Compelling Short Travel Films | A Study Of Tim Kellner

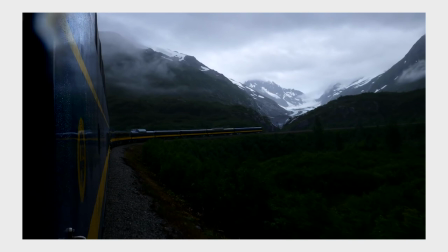248s
The train is blue with yellow stripes going all the way down the side. To me, this shot is photographically brilliant and could stand on its own as a photograph. The shadows are very dark on the bottom half of the frame, below the bridge, around the train.
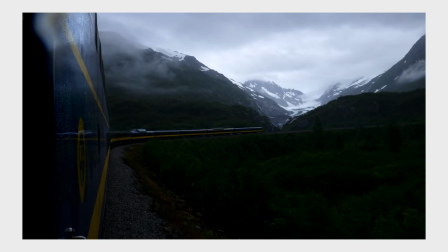264s
There's no detail in the shadows. On the top half of the frame, on the right side, we see a glacier moving through some mountains. We see a gloomy sky covering the top of those mountains. There's a beautiful contrast here.
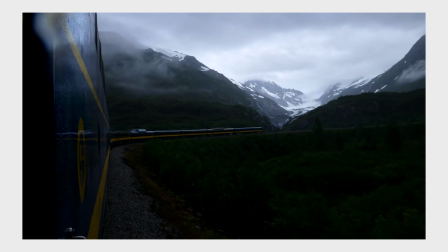278s
The train itself is a bit of a leading line where the closest part of the train is with us. We are riding it. And as it moves into the distance, you see the train go all the way back until it ends. One of the things he does beautifully in his films is adds ambient sounds. Plenty of filmmakers do this.
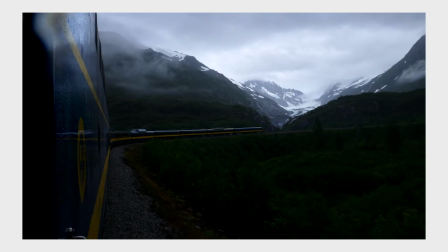296s
It's a great way to immerse the people who are watching your film into the environment through the ambience. makes them feel like they're there, along with the music that provides an emotional quality that accentuates the emotional quality that you would feel if you were there.
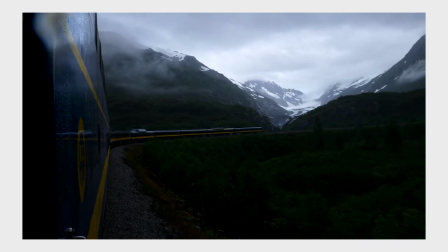312s
He mixes these ambient sounds and the ambient music that he tends to use so beautifully in a way that is quite mesmerizing and enthralling.
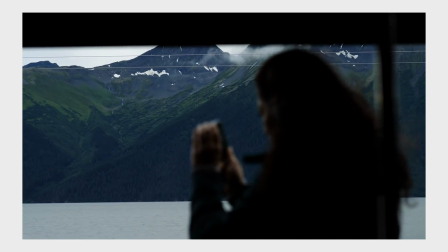321s
In the next shot, we see a silhouetted girl taking a photo out the window of the train as it moves. In the background, the part that is in focus, we see more mountains, a different part of the landscape. We see dark forests and grass covering the mountains in a patchy
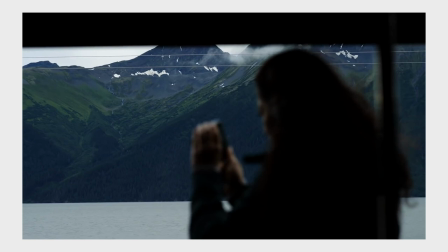339s
way until you get to the top of the mountains where there's not so much vegetation. These different shots give us a different angle of the environment that we're in. It helps us connect dots together and create context.
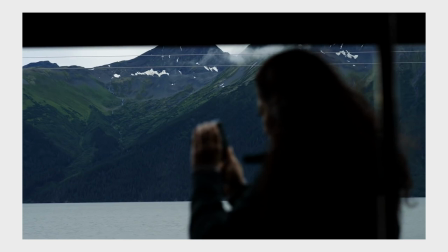353s
While the girl in the frame, a sort of sub-framing element in this situation provides more context.
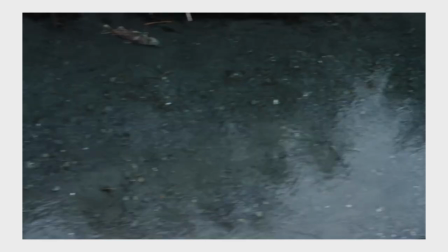360s
We move into a shaky aerial shot going over a raging river that sits in the middle of a forest.
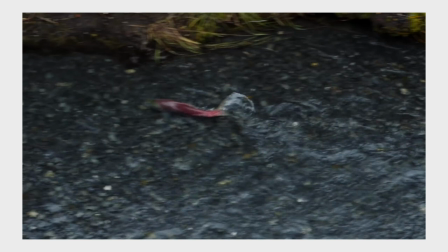367s
We then move into a close-up shot of some fish swimming in what I assume would be that river. He edits in a way that creates connections in the mind. Even though he may have taken this shot of the fish swimming in a completely different river, thousands of miles away from the other river,
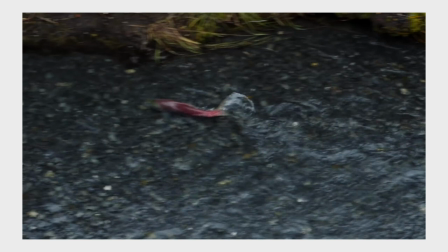384s
could have been a pond in his backyard, we're able to make a connection between the two in this case, builds more context, puts us in the environment in a more immersive way.
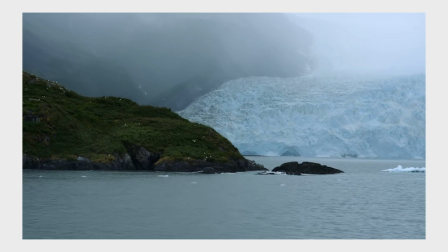395s
We then move into some of the most epic shots in the film, and these are shots of an enormous glacier. We feel like we're on a moving boat. we have the parallax of a hill in the foreground as the glacier comes out from behind it,
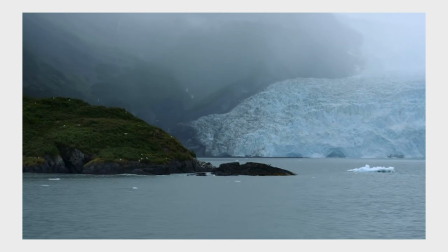411s
almost like it's introducing it to us. The glacier is huge.
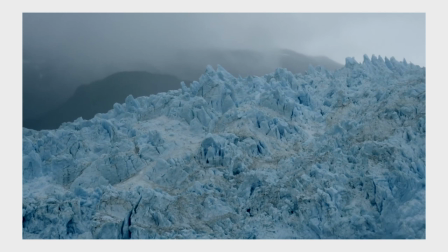416s
We see another shot focusing on that hill for a moment and then move into another shot close up looking up at the glacier. We see the details, the jaggedness. It's very blue and daunting.
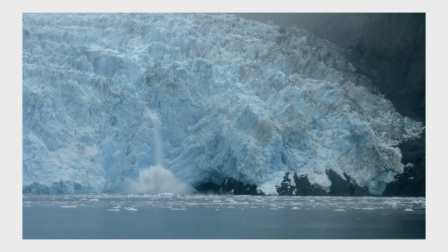429s
We move into another shot of a bit of the glacier falling off into the water. This is just a small break off. It's not an epic shot of an enormous section breaking off and creating a 20,000 million foot wave, but we're reminded of the power that is within the glacier.
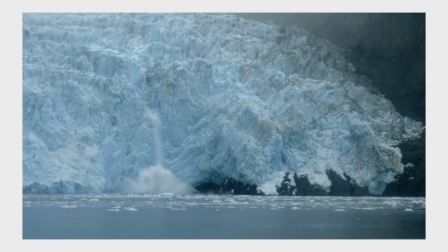448s
What could happen if you were there at just the right time? By the way, don't forget to create your emergency kit for when a 20,000 million foot wave hits your town. It's important to have a toaster, an umbrella, a rifle,
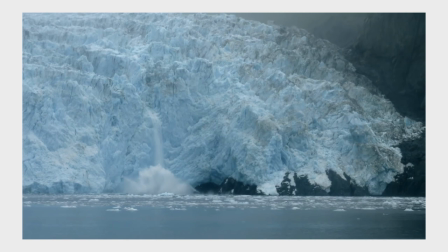463s
a baby bonnet, only if you have a baby, and milk and bread for some reason.
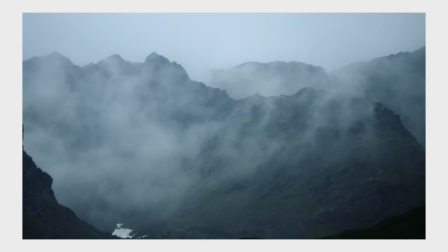469s
People tend to get that even though they're both perishable. It doesn't make any sense.
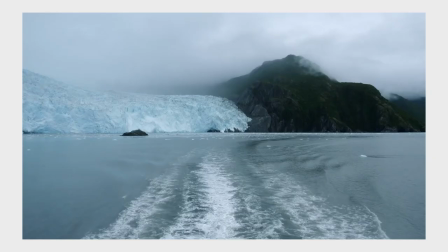473s
We move into a plethora of shots of a diversity of scenes within the Alaskan landscape.
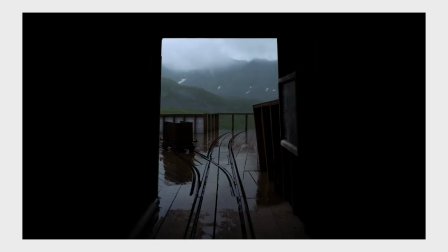478s
A shot driving down the road, a shot of a house, A shot from within a house, hopefully it wasn't breaking and entering.
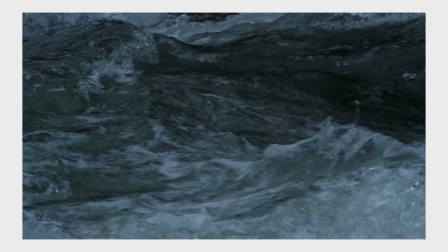486s
A shot gliding through the forest with mountains in the background. A shot of water, a wave crashing.
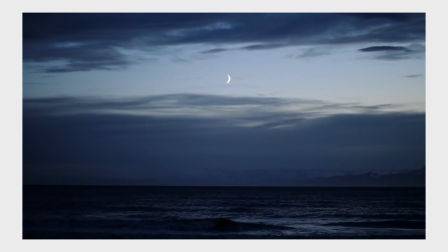493s
Another shot at what looks like dusk, looking out into the ocean.
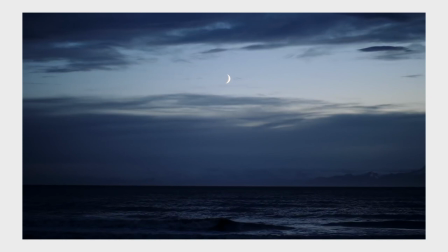497s
We see a dark sky, dark ocean. We see a stripe of the sky, brighter, where the clouds aren't. We see the moon. This shot cuts off the music, and we hear that same man again, I believe at least.
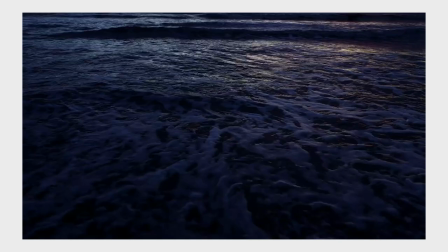514s
I have not compared voices, though. He says, Across the ocean is the island of bears, the keeper of dreams.
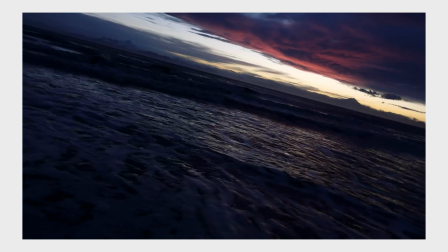522s
I wonder, has he actually crossed the ocean to the island of bears, to the place where dreams are kept? Or did he, from the safety of his home, ingest ayahuasca and venture there in his mind, Either way, I'd like to give it a shot.
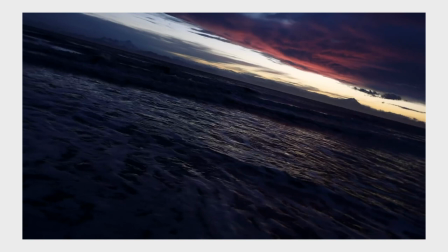538s
One of the things that he does in his films that I find intriguing is he will often
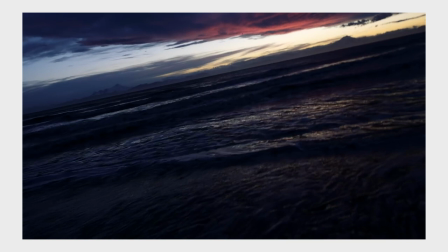543s
hold the camera and tilt it to where it starts diagonal one way, becomes straight, and then moves diagonal the other way. A sort of rolling motion. This adds to the already mesmerizing feel of the film. Kind of throws it off the deep end.
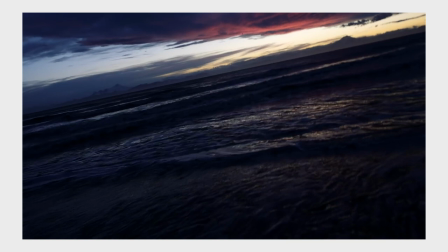559s
It's in your face. It's a technique that a lot of filmmakers would potentially avoid. avoid. It's kind of rogue. It's kind of crazy. But his creative mind allows it.
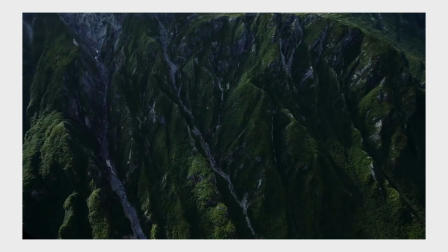570s
He's open to it. We have a shot of rainwater rolling across a window, followed by an aerial shot of a mountain.
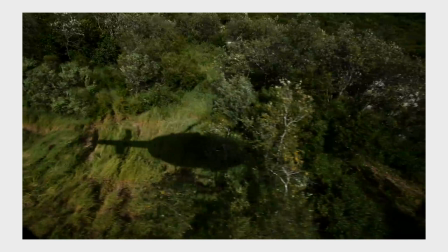577s
We then see a shot of a helicopter landing in a field with trees scattered about, assuming he's not going to land on the trees. We realize that perhaps the water on the window was the window of the helicopter,
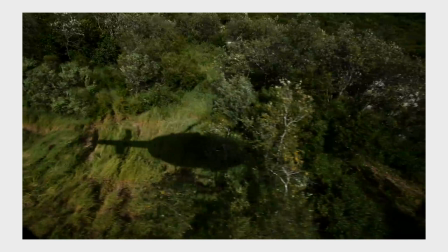592s
that the water was flying across as the helicopter flew, that the aerial shot of the mountain was perhaps from the helicopter.
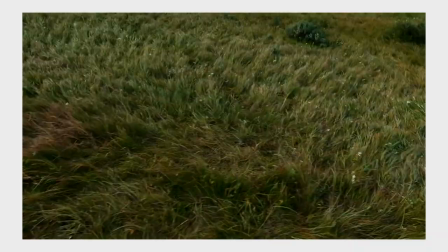600s
We once again see these connected dots that he gives to us. As this shot of the helicopter's shadow comes in, so does a beat.
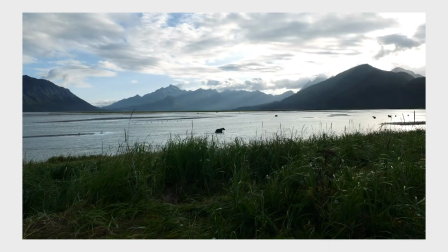608s
We're now dropping into a special part of the film. It feels like something's coming.
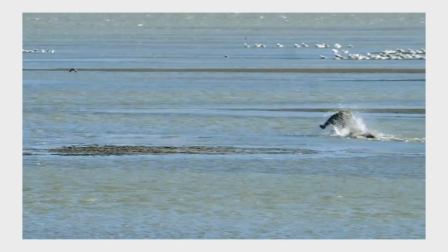615s
We then see various shots of bears wandering around a stream catching fish.
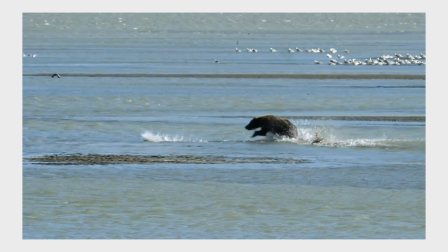620s
Along with that beat, we hear a sort of wailing sound. I can't quite put my finger on what exactly is making the sound, but it's very organic along with the bears. We have a wild feeling. The music pairs with the visuals beautifully.
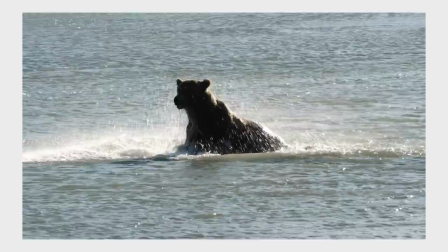636s
We see shots of bears running with fish in their mouth. We see shots of bears going after fish.
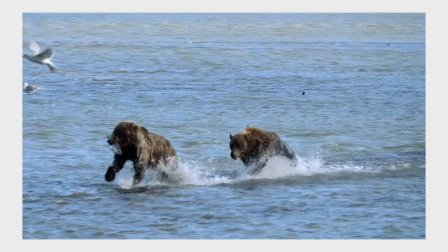642s
There's an uneasy pad that's swelling up in the background.
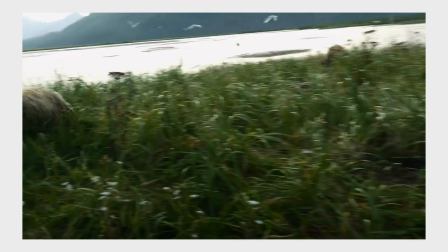645s
At one point, we see a shot of some bears running very close to the person with the camera,
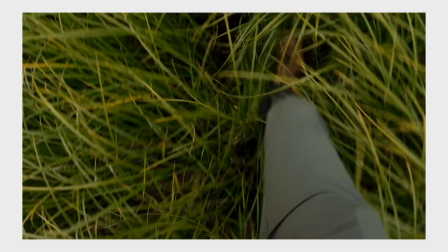652s
as well as the people around the person with the camera, one carrying a fish in his mouth. It's a bit tense.
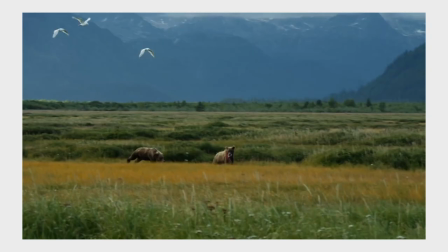658s
As we see these shots, we also hear the sound of bears,
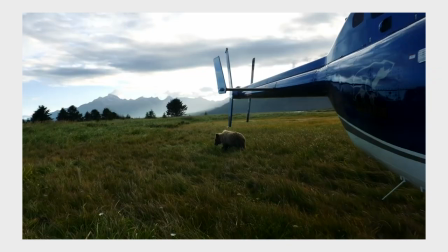661s
the kinds of sounds that would remind you that your life is about to end, if the bears weren't in Alaska and enjoying a fish feast.
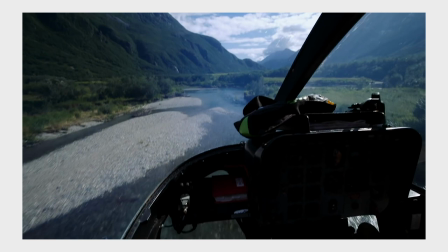670s
After this collection of bear-y shots, we are back in the helicopter once again, lifting off, leaving the bears behind. It looks like one of the bears actually wanted to get on the helicopter and go to town, but they didn't let him, probably due to weight restrictions.
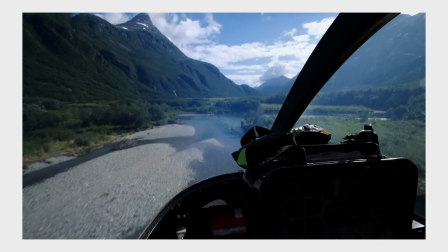685s
We see a shot from the front left-hand seat. We see the innards of the helicopter, and we see the mountains in the background.
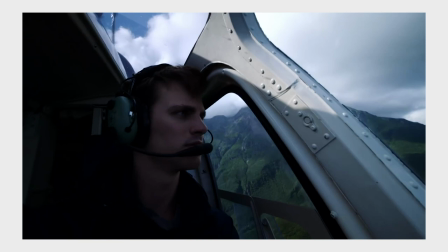693s
This is followed by a sort of selfie angle of Tim. He tends to do these a lot.
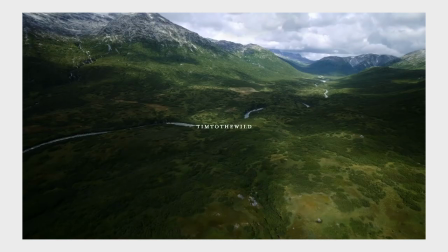698s
He likes selfie angles. Sometimes they're quite intimate, in fact.
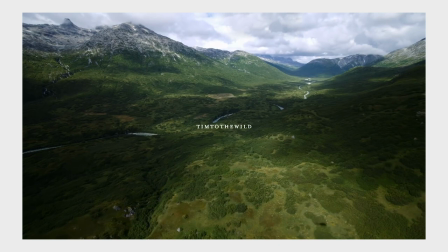702s
We then see a beautiful aerial shot of Alaskan mountains, river meandering through the middle, green, thick grass and trees all about. On top of that, we see the text Tim to the Wild, which is something that he seems to put on the end of all of his films, which makes sense.
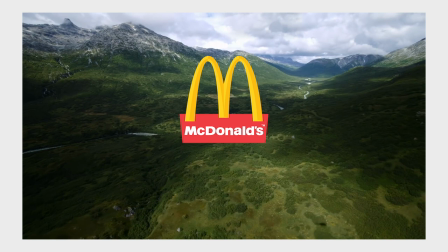718s
He is Tim to the Wild. If it was like, you know, McDonald's, I would be a bit confused. it would kind of throw off the whole vibe like what was going on here was this a sponsor are they
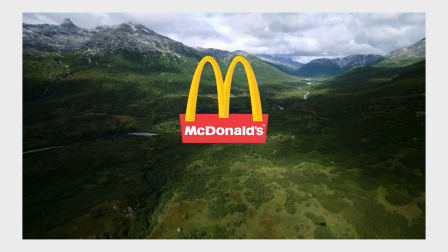733s
coming out with Alaskan salmon nuggets are they coming out with a bear burger